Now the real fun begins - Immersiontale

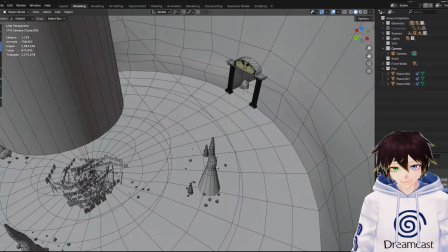(16:22)
Because one thing I like doing is showing almost everything that's going on at the same time, but I know I'm going to miss out on certain things, like expressions and stuff.
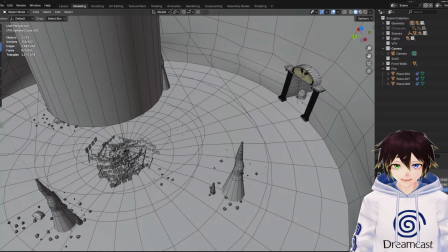(16:31)
So it's a case of like experimenting and tweaking some of the shots.
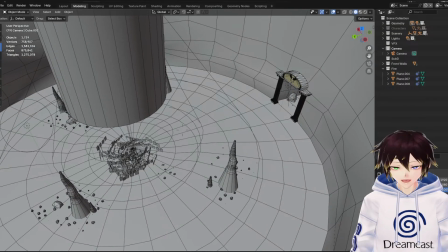(16:36)
But yeah, I think for this, having a shot from like up here to show the scale is going to be good, because like from down here,
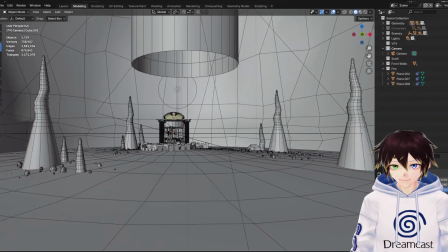(16:46)
you don't get too much of a sense of scale. You get like it maybe if you look up.
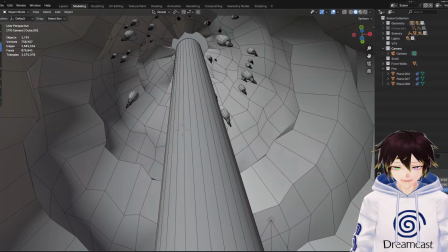(16:52)
So maybe I could do that or something for like one part.
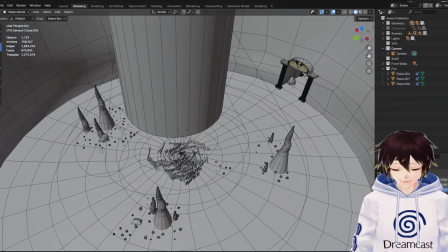(16:57)
But yeah, I definitely think sort of like over here, just coming in,
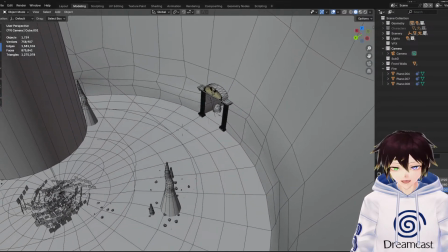(17:04)
just from there and just doing like a slow pan this way, so you can see them to get to about there,
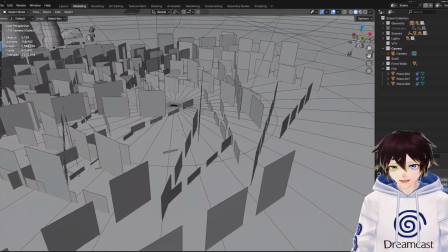(17:11)
and then doing the shot maybe this way,
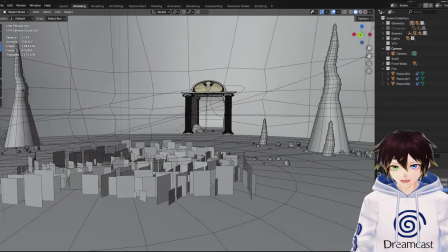(17:16)
a Flowey popping up, so we can see where Frisk's going and see Flowey here like this,
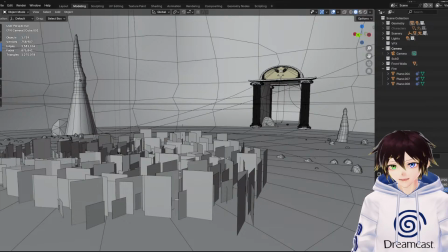(17:21)
because that frames it as Flowey always being on the left, Frisk always being on the right,
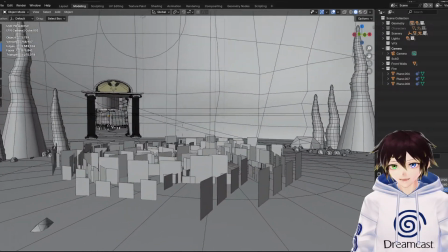(17:27)
and then we do the shot that way for the close-up of Flowey's face,
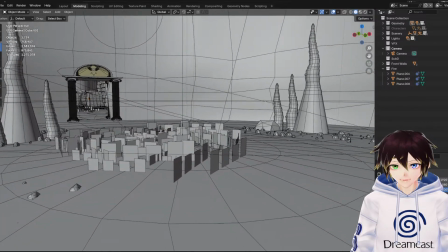(17:34)
because then we get to see either over the shoulder from Frisk or from Frisk's point of view towards Flowey.
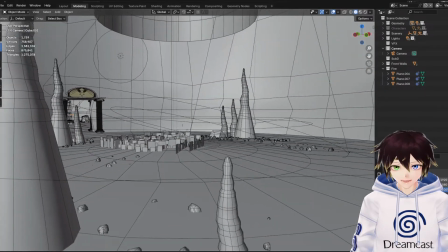(17:41)
And then we've got the fight scene, which will be expanded a little bit like this, so we can see a little bit more.
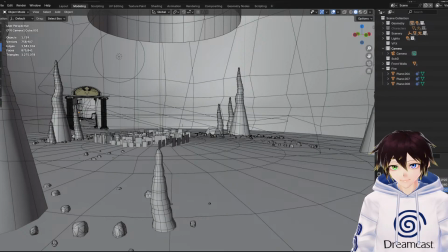(17:47)
I think that's how I want to try and film it.
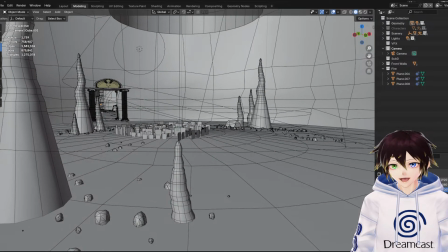(17:52)
If anyone's got any better ideas, then please put them forwards, because I would like to try everything out and see what's the best. Is Flowey Satan or something? Not exactly. Not exactly.
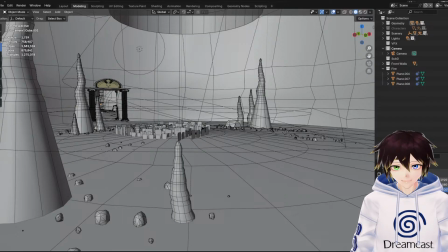(18:08)
If you don't mind spoilers, then Flowey is one of the other characters that's been reincarnated, and has little to no feelings. So they kind of treat the world how they would want to, just because they've gotten bored of it.
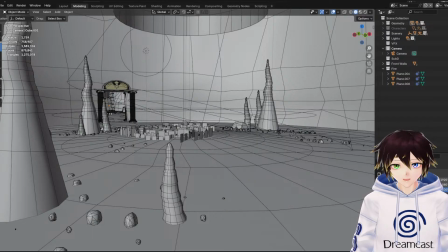(18:27)
So they're kind of just playing with the entire world, and then you come along and take away that power that he had, so he can't do that anymore. So then he's just like, yeah, I'll just sit back and bide my time and see what you do, you know. So he's the antagonist,
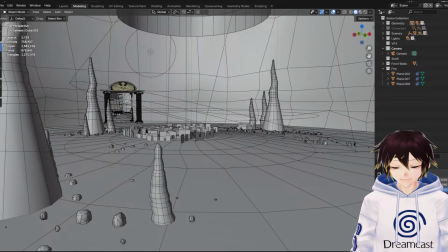(18:47)
but he also has like this much deeper story that we find out much later on.
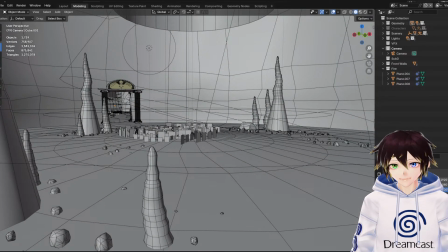(18:53)
Well, what's gonna happen is after we do the Flowey fight in here, Toriel's gonna come from over here.
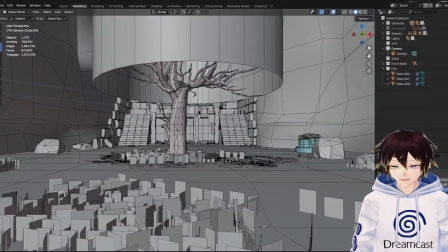(19:01)
Now, I don't know what to do in this section with Toriel, because we're gonna actually have to see her at some point.
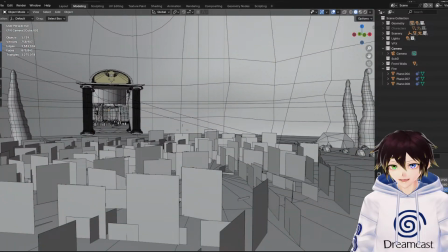(19:07)
Maybe, like, not with Flowey's close-up, but when we have, like, the fight over here,
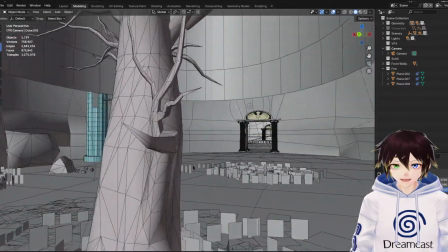(19:12)
I think maybe I can bring Toriel in from over here then, because you can't quite see her because this wall blocks her.
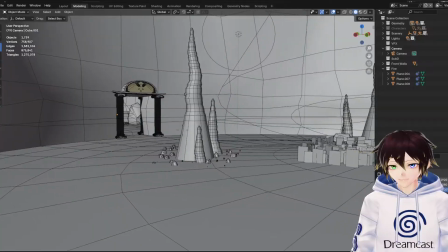(19:20)
So that makes for a good way of just, like, bringing her in without being able to properly see.
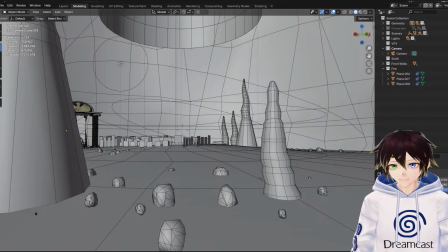(19:25)
Especially if we have, like, Flowey shooting, like, the like, his little flower pellets at us, and then we kind of go, like, over here or something.
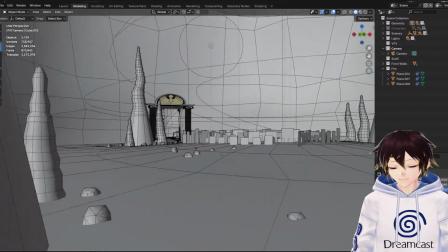(19:34)
Because, again, this blocks everything. So then we can have Toriel coming in from about here.
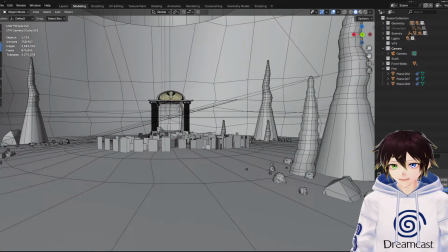(19:41)
And then throwing a fireball at Flowey that makes him vanish under there.
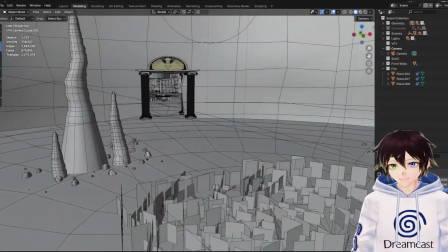(19:46)
And then from there, Toriel's going to take Frisk through the ruins.
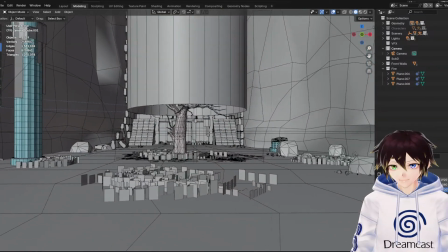(19:51)
So we're going to get this nice shot of going through here. Which I think for that, we'll still do the same thing with Frisk.
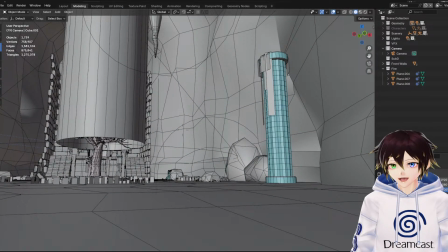(19:58)
We'll have the kind of like shot, kind of like this maybe. Have them both go in that way.
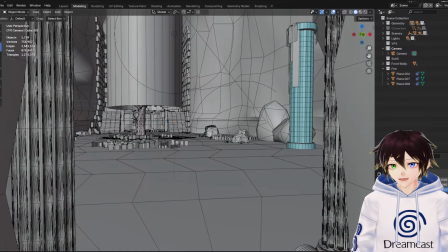(20:05)
Or like even over the shoulder might be better. Like over the shoulder this way, have them going in, and then we can have them maybe walking through a little bit of the grass or whatever,
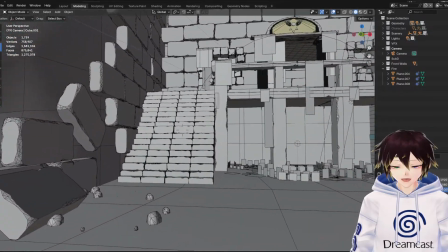(20:14)
because then we can see both characters interacting with the grass.
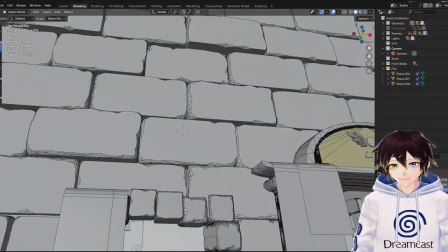(20:18)
Have maybe one or both of them going up the stairs, and then we've got the main start room here.
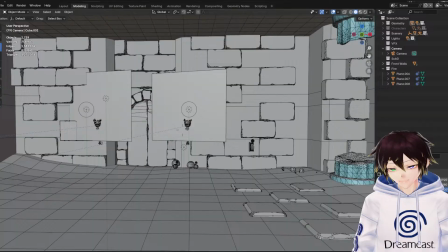(20:25)
Once we get past this bit, this is all new territory.